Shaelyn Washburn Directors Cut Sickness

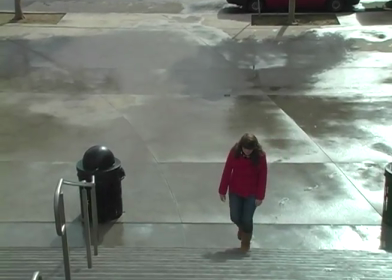[0:00]
So this first shot is a wide-angle shot of Kelsey walking up the stairs.
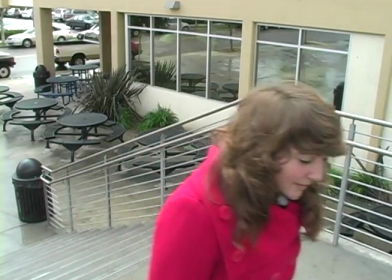[0:05]
As you can see, it's kind of a gloomy day, which went well with our theme of having her be sick.
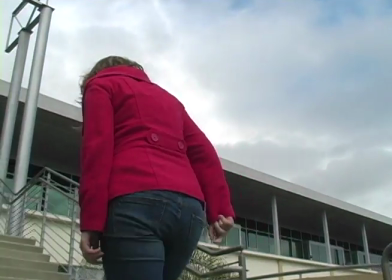[0:11]
We did a lot of different shots. That's a worm's eye view. We also did lateral tracking shot.
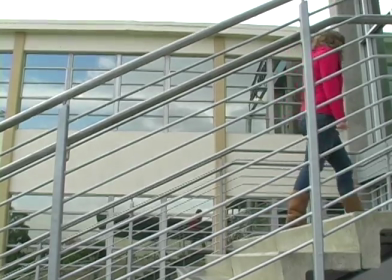[0:18]
We did a pan. And coming up next, I believe, is the rack focus, which is one of my favorite shots.
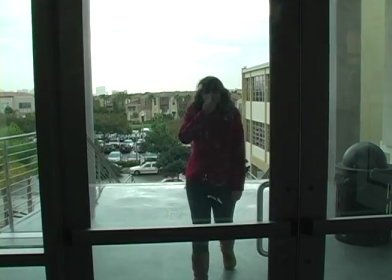[0:25]
There it is. This is kind of a silhouette of her walking inside.
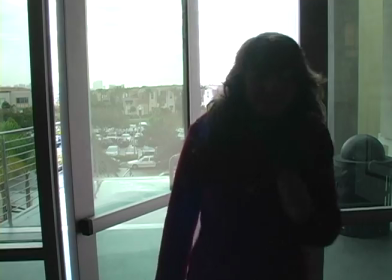[0:30]
What we did is we wanted her to appear sick,
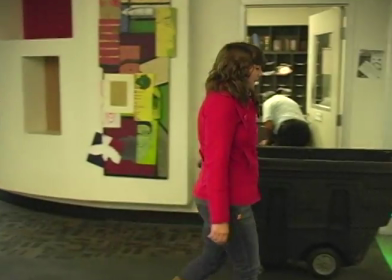[0:34]
so we tried to have small gestures like her coughing as she walks and as she's entering the bathroom.
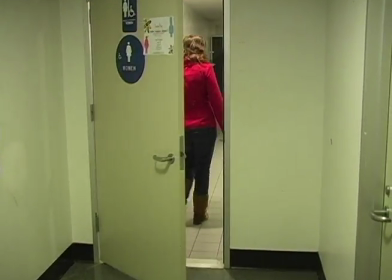[0:42]
Also, if you're listening right now, this soundtrack is my brother. He made this off of Reason.
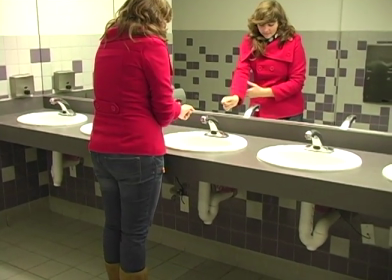[0:50]
It's an application called Reason, and he also used some GarageBand.
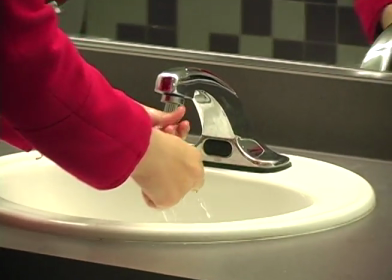[0:56]
Right now she's washing her hands, but as you can see,
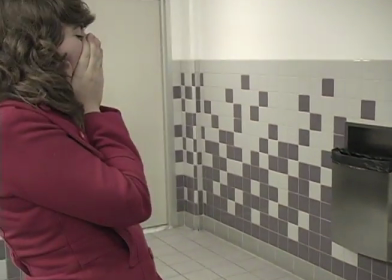[1:00]
the scene fades to black when she white and black as soon as she starts coughing,
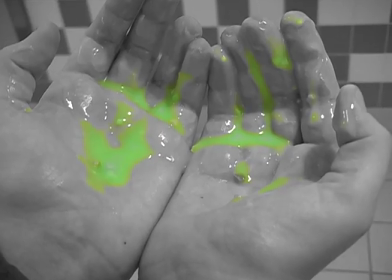[1:05]
and that green mucus is actually, we did a Pleasantville effect.
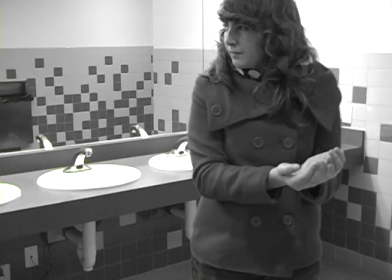[1:10]
That's actually Jello that we put on her hands,
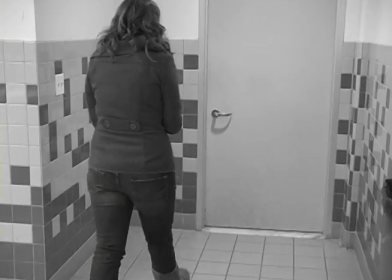[1:13]
and then we turned all the other colors in the shot off except for that bright green so that we could display the germs well.
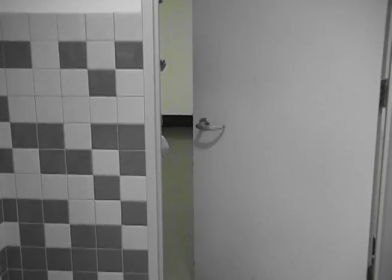[1:19]
So she's leaving and she gets some on the door.
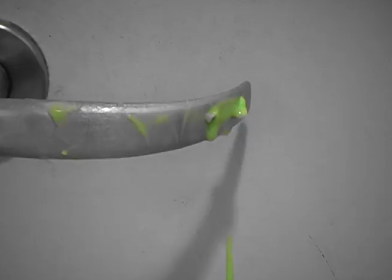[1:22]
That shot was actually really hard to get because we had to put enough so that it would be visible, and we had to zoom in.
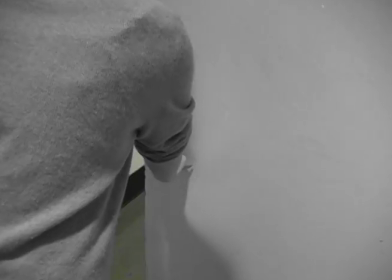[1:29]
So now the germs have spread to another girl,
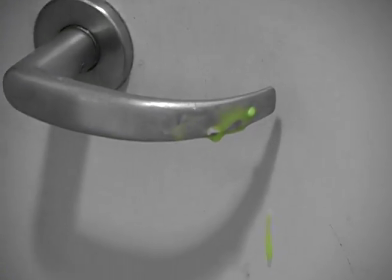[1:35]
and as you can see in this next shot, that she has it on her hands now.
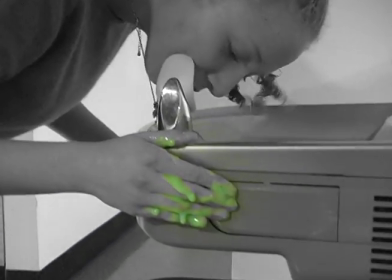[1:41]
A lot of these shots were actually really hard for us to film because the green on her hand wouldn't be the only green in the shot.
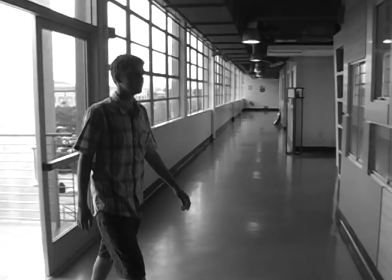[1:48]
Like, for instance, there were green plants outside in this shot that got in the way.
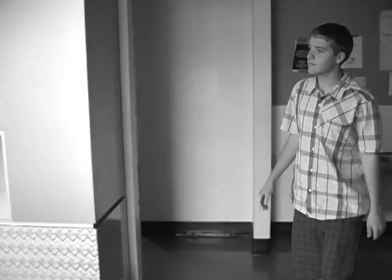[1:53]
Also, some of those posters on the wall had green in them, and a lot of the lighting had fluorescent green, like the exit sign.
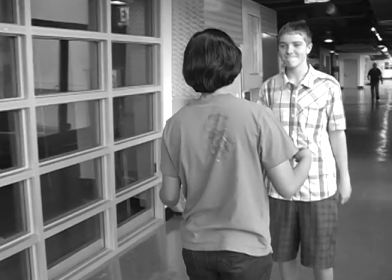[2:01]
And so it was kind of hard for us to minimize out all that green, but what we did was we used a
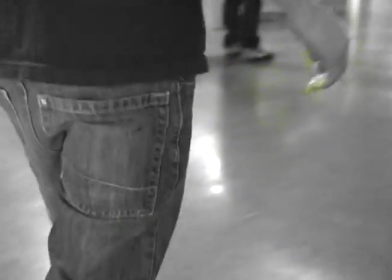[2:09]
motion key, and we would put the center point just on the green so that you couldn't see all the green in the background,
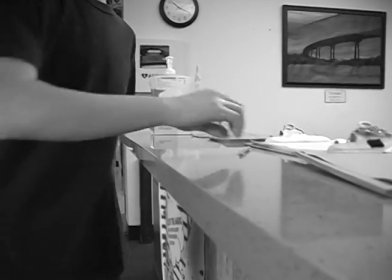[2:16]
and we did multiple layers to accomplish this.
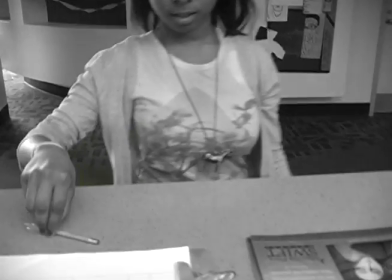[2:19]
That shot was actually really hard to get with the green because her shirt, this girl right here, she was wearing a bright green shirt,
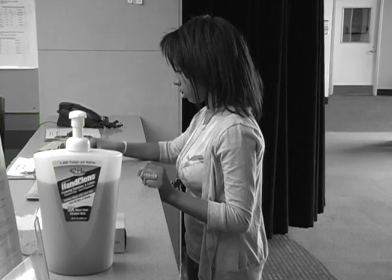[2:25]
so we kind of had to do that where we put the center point of the effect on directly the pencil and moved it with each frame.
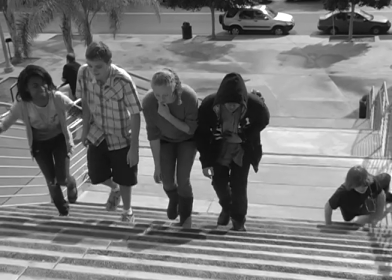[2:36]
As we talked about before, we wanted this green to be really dramatic. We wanted their sickness the next day, so they're kind of crawling up the stairs.
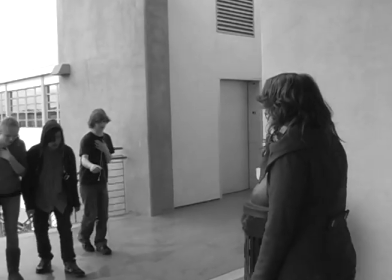[2:43]
You can see they kind of almost look like zombies in a way.
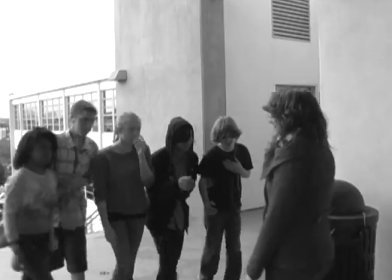[2:49]
And so now we're putting it in rewind.
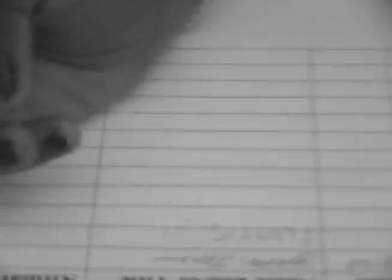[2:52]
We wanted it to rewind all the way back until the last previous day when
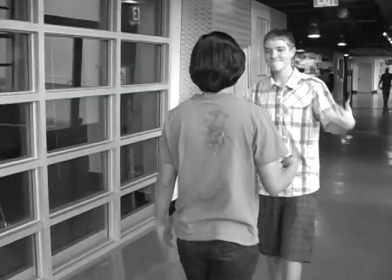[2:59]
Kelsey was back in the bathroom, and we really loved this effect.
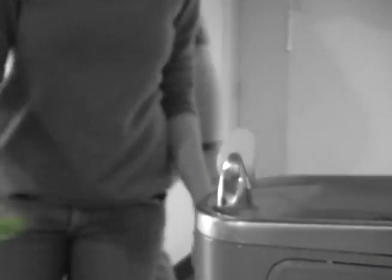[3:03]
We thought it was a great idea. But anyways, it goes back to her being in the bathroom having the decision to wash her hands or not.
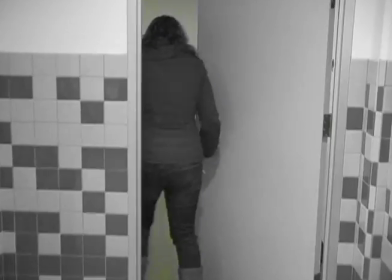[3:11]
Right here, if you remember.
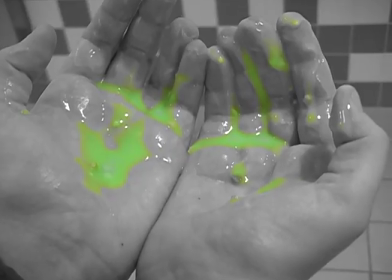[3:15]
And it kind of slows down and then fades back into color of the real life.
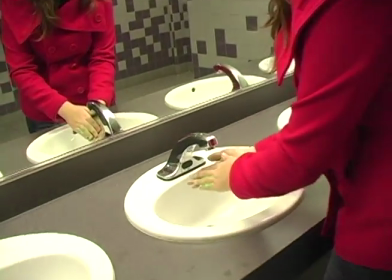[3:22]
And she decides that she is going to wash her hands, which is really a nice
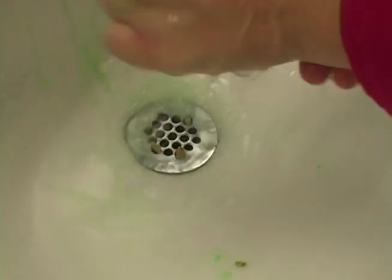[3:31]
ending kind of to our story.
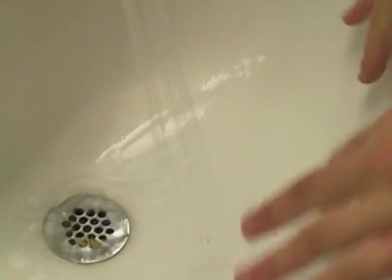[3:33]
As you can see, there's some of the pistachio nuts that were actually in the Jello pudding, because it was pistachio Jello pudding that got washed down the sink.
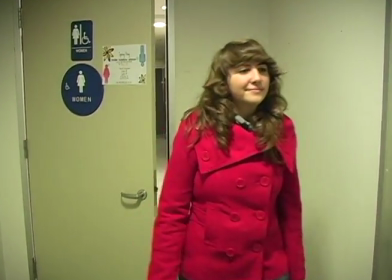[3:41]
And we end it with her happily walking out and happily walking away,
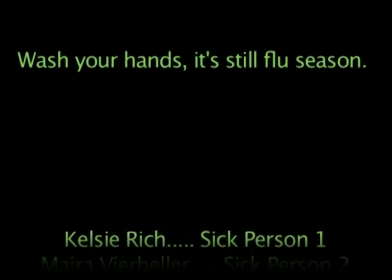[3:47]
with, again, that fluorescent green color in our credits. Thank you for watching our video.
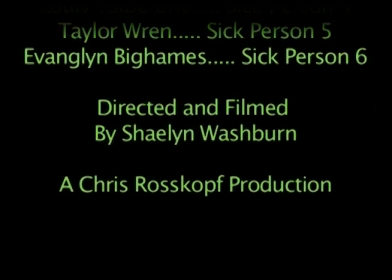[3:54]
It's entered in the Real Teens video contest in New York City, and it will also be available in a 1-minute film to enter in the Ivy Awards. Thank you.